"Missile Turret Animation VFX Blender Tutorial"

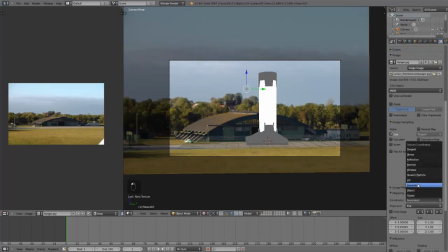4:10 And now I'll just come down and change the mapping from generated to UV. And that will allow us to use the UV coordinates that I had just placed before. Now in this case, I'm going to up the samples of the texture, but with the filter size,
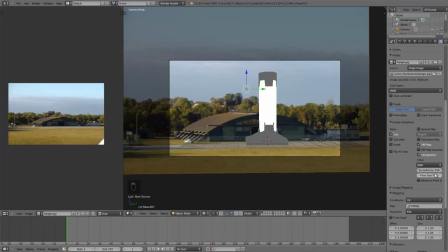4:29 instead of taking that down, I'm actually going to beef that up to like 4.5, and that will blur the image. So we're actually going to use fake depth of field.
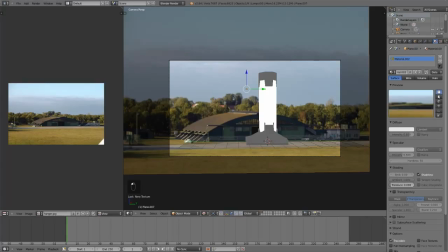4:44 Finally, I'll just come back to the material buttons and turn on shadeless, and that's all we have to do. So if we give that a render,
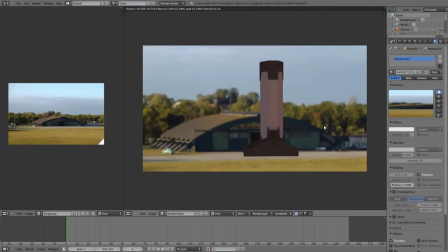4:51 we can then see that we've got our turret with the lighting and our shadeless image of the hangar in the background. They don't seem to match completely yet, But this is where we start messing about and getting everything to look a bit more like it fits together.
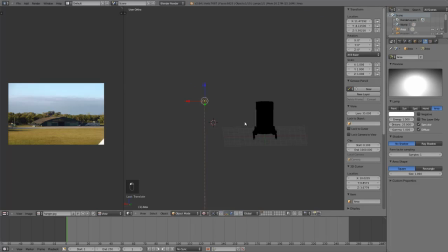5:07 Firstly, I just want to concentrate a bit more on the turret lighting. So I'm going to add a main light, which in this case is an area light.
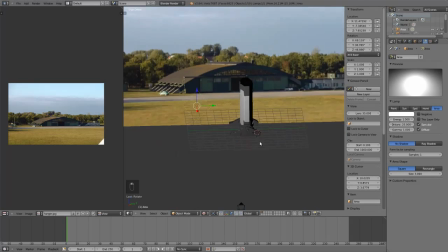5:14 I'll position it so that it's coming down, pointing at an angle on the turret.
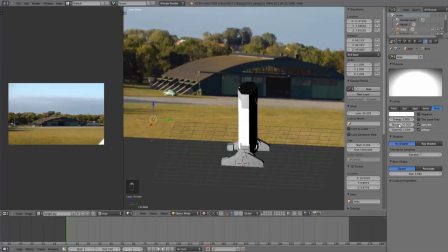5:19 Beef up the samples, take the energy up to about 3.
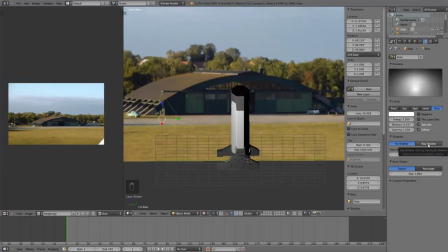5:26 I'll take the distance down to about 8 just to get some nice diffuse lighting.
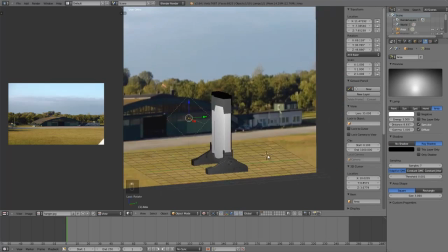5:33 And then I'll turn on ray shadow.
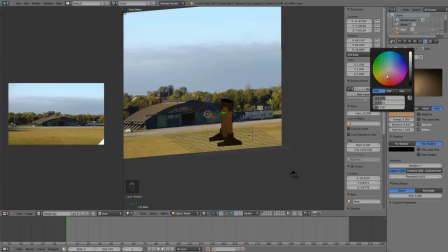5:36 For the color, I'll make it sort of an orangey sun color, a bit more like it's evening. And I'm actually going to take the white level down a bit, sort of into the gray area with that bar on the right.
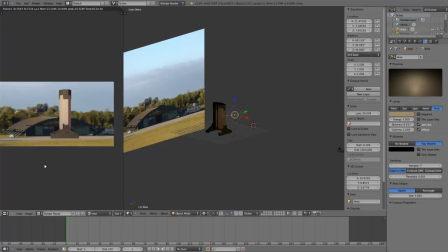5:52 So that main light's given it a lot more of a natural look. Seems to match the background image a lot better now as well.
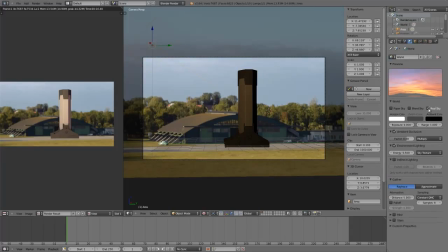6:00 Oh, one quick thing I forgot is I'll just come into the world options and turn on real sky.
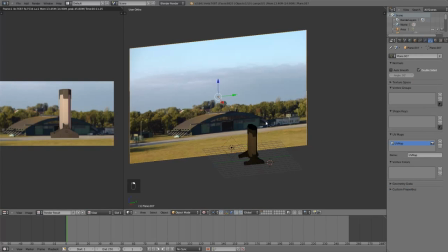6:08 So I'll just give that a quick render test. It's looking pretty good. But I might just make some quick adjustments to this backdrop.
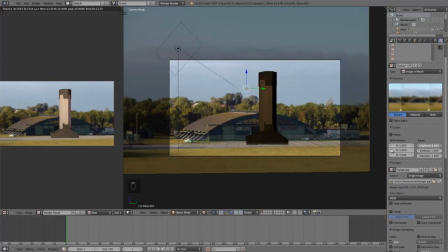6:16 And since it's shadeless, I'm going to do most of the editing here in the texture buttons. I'm going to take down the saturation, mess with the brightness and contrast. You can see the numbers I'm ending up with there. And I'm also just pushing the red, pretty much giving it a bit of a basic color grade.
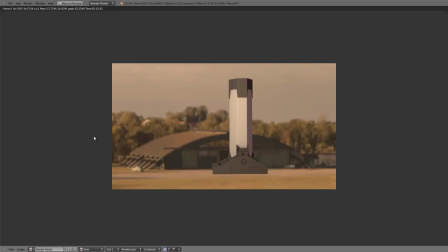6:37 So that works. It looks a bit more fitting and a bit more film-esque, I suppose.
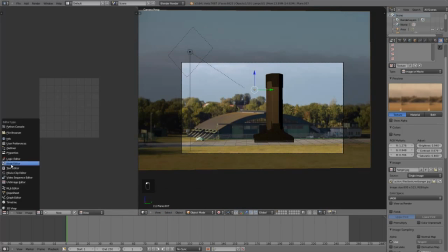6:48 But lights and textures aren't everything, and adding some nodes will really give a huge boost to the visuals of this shot. So, you just noticed I've accidentally gone in and added material nodes, not compositor nodes.
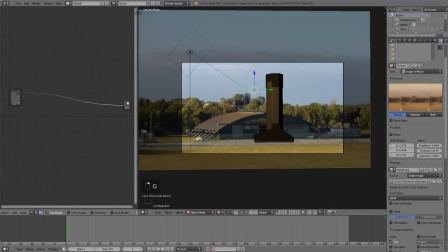7:04 I'll just quickly turn the right ones on. Now I've got a few presets that I use for the node compositor,
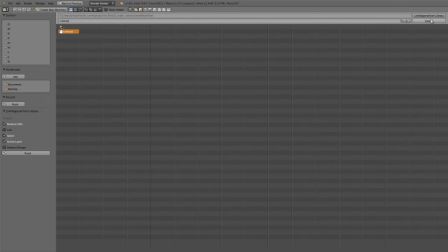7:13 so I'm actually going to come in and just import a node tree which I've saved as a group by hitting Ctrl G in another file.
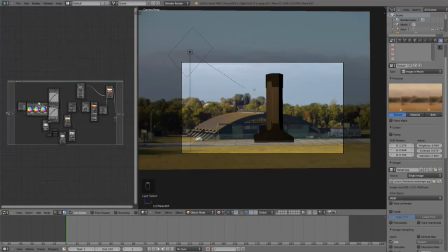7:21 And I use this whenever I have a scene that I want to add some more contrast to, and this will be available in the
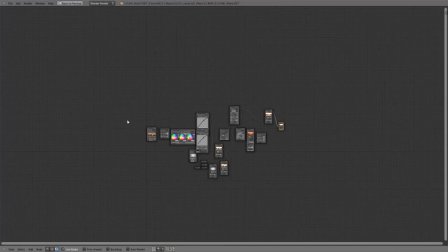7:28 .blend package as well, sort of separate, so you can throw this into your own renders and
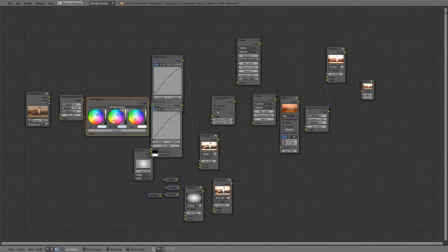7:34 see how it works. So yeah, all I've done there is just shift F1, import that node tree. I connected it to the nodes and then just hit Alt G to make the group end and just become free nodes.
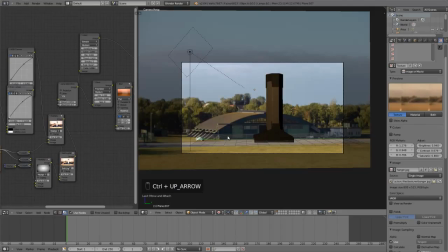7:50 So with that node group now attached to my compositor output, let's do a quick test render and see what happens.
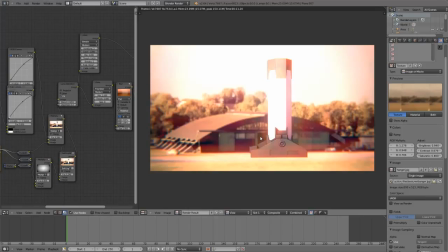8:03 So you can see how much it adds now to the render. It gives it a really, glare-blown look.
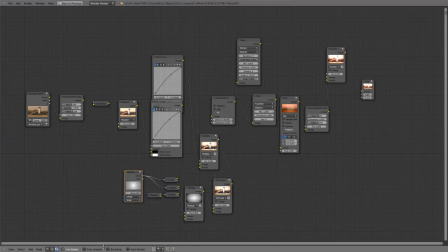8:10 I wanted something stylized for this render, so I didn't mind pushing things a bit more extreme.
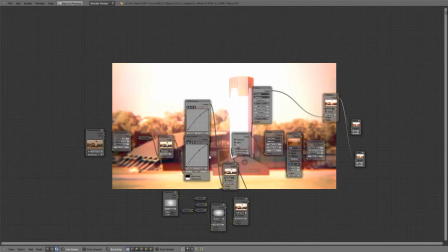8:16 Back in the Node Compositor, I've just added a viewer node.